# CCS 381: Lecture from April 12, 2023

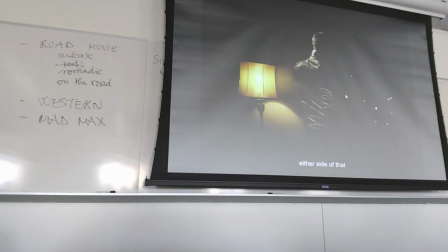1615s
And then, only after that, you start seeing the scorpion and the silver jacket that are the equivalent of is superhero cave
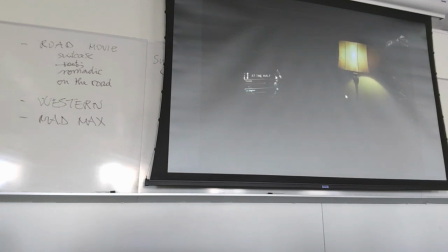1626s
and then you see this kind of anonymous place but before you do you see the TV with
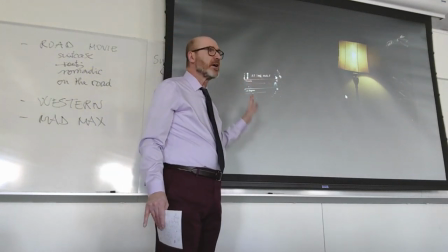1632s
the basketball game because that's another trick that he has in mind in order to
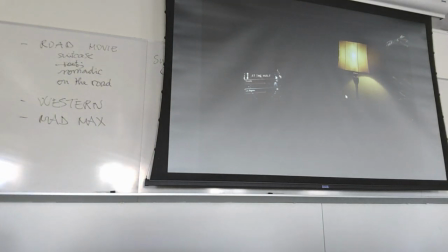1638s
escape from the police to get to merge with the people who are coming out of the basketball game and then of course as I said you see the suitcase because he's without route,
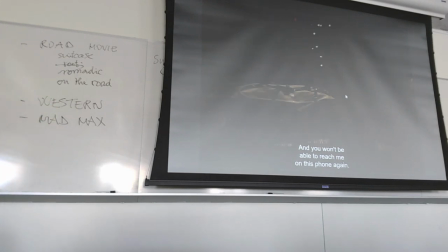1654s
he's just a nomad moving from place to place and then you see him in his own car initially right? because
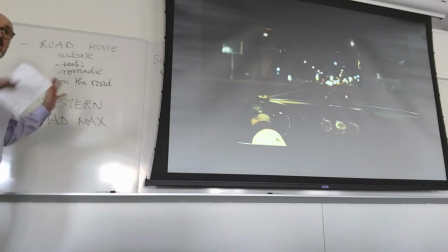1666s
that completes his superhero equipment he has a uniform a quasi cape that identifies
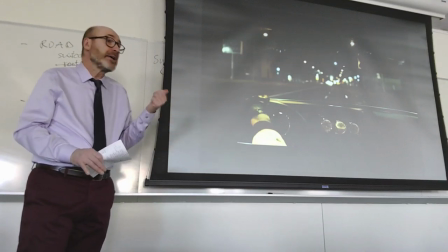1674s
him as a superhero and he must have therefore also a special car,
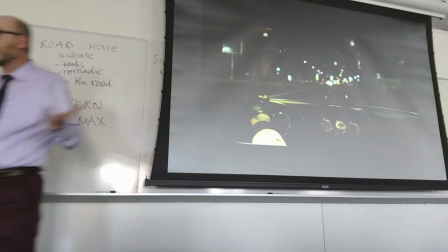1680s
which is the Chevelle, and some kind of bath cave, right? Some kind of den, and that is, of course,
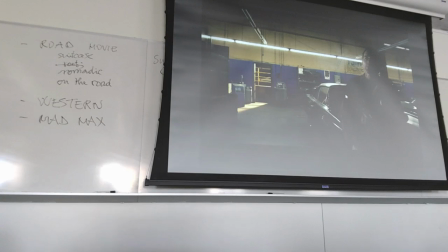1690s
the garage owned and operated by Shana. Okay?
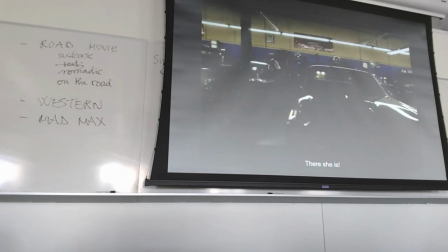1696s
And you see all these beautiful cars, but his choice is a car that is in itself double,
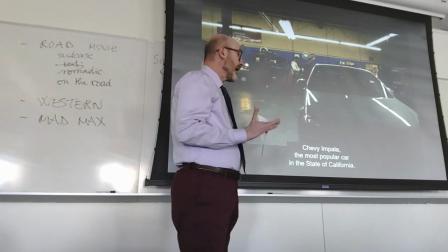1705s
because it has an exterior appearance
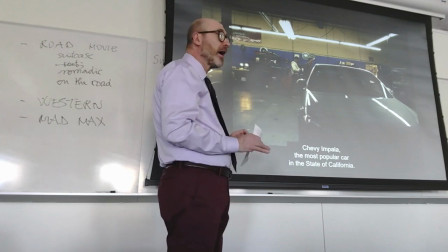1711s
dull, boring car and a hidden power
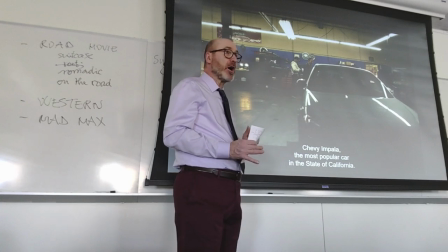1716s
which is the power of the engine on this car and the power
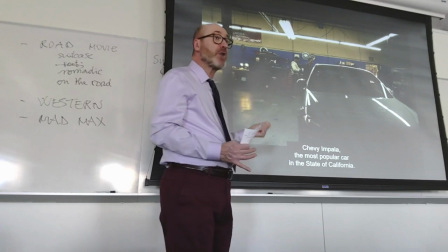1721s
that is the result of the driving skills of the driver
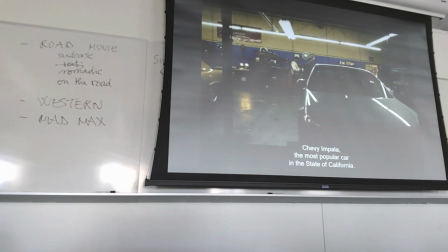1726s
because driving is his super skill, right? When Irene will ask him, what do you do?
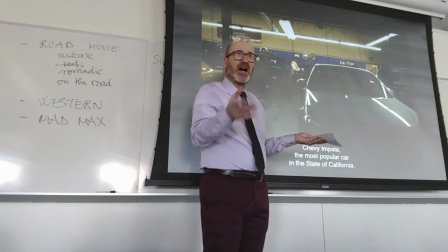1733s
He says, I drive. Which is not in the book.
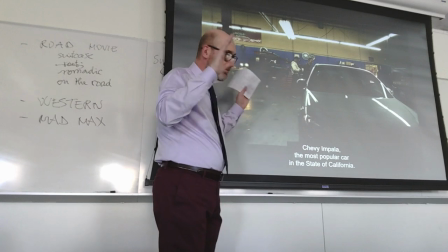1735s
The script went in many ways in a different direction but the script is beautiful I drive meaning I'm
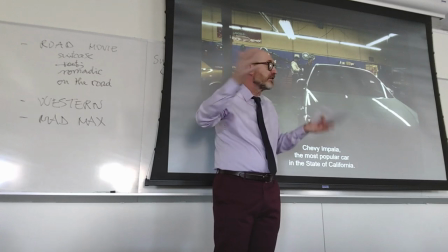1742s
the hero who drives I'm that kind of hero every hero has a superpower his superpower
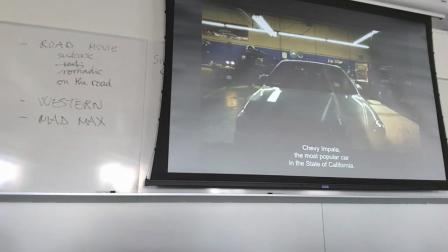1748s
is driving and then of course you see him back in
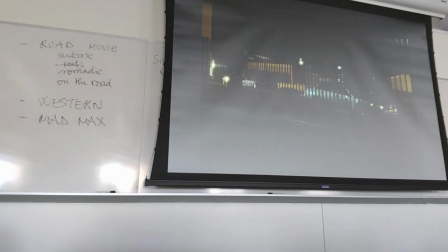1755s
this night scene with his uniform and at the very end of this and
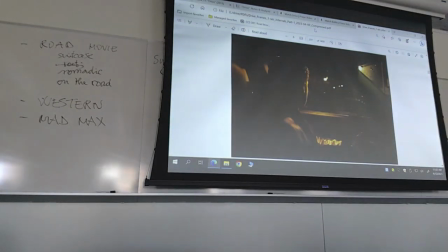1768s
of course you have a lot of shots of him in the car that
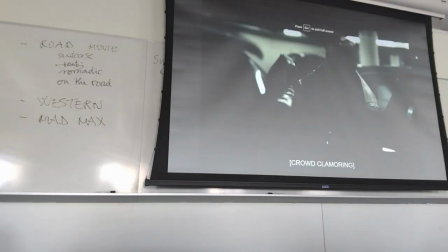1788s
is at the end this is at the end of the car chase and you see him coming out of the car
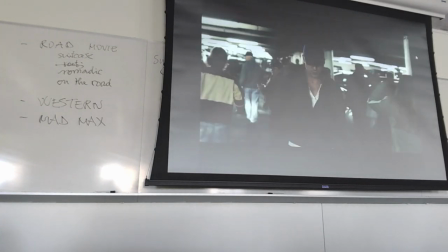1793s
with his uniform putting on the hat and then and in just
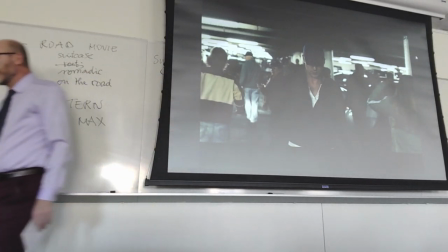1799s
a few seconds is out of his superhero cape and
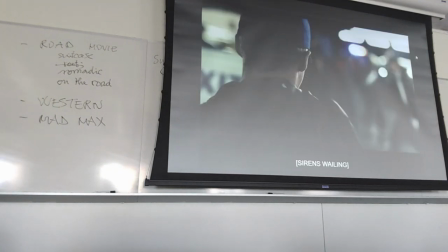1805s
dressing normally like anyone else right you don't see him well
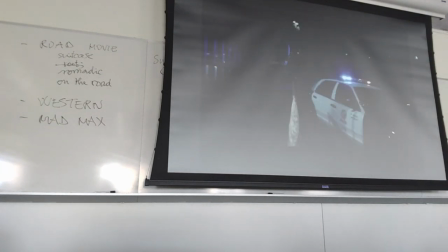1810s
he's sported his silver jacket but you cannot see the scorpion anymore you can barely see the silver and he comes just another anonymous member of the Los Angeles community and he goes back to his place and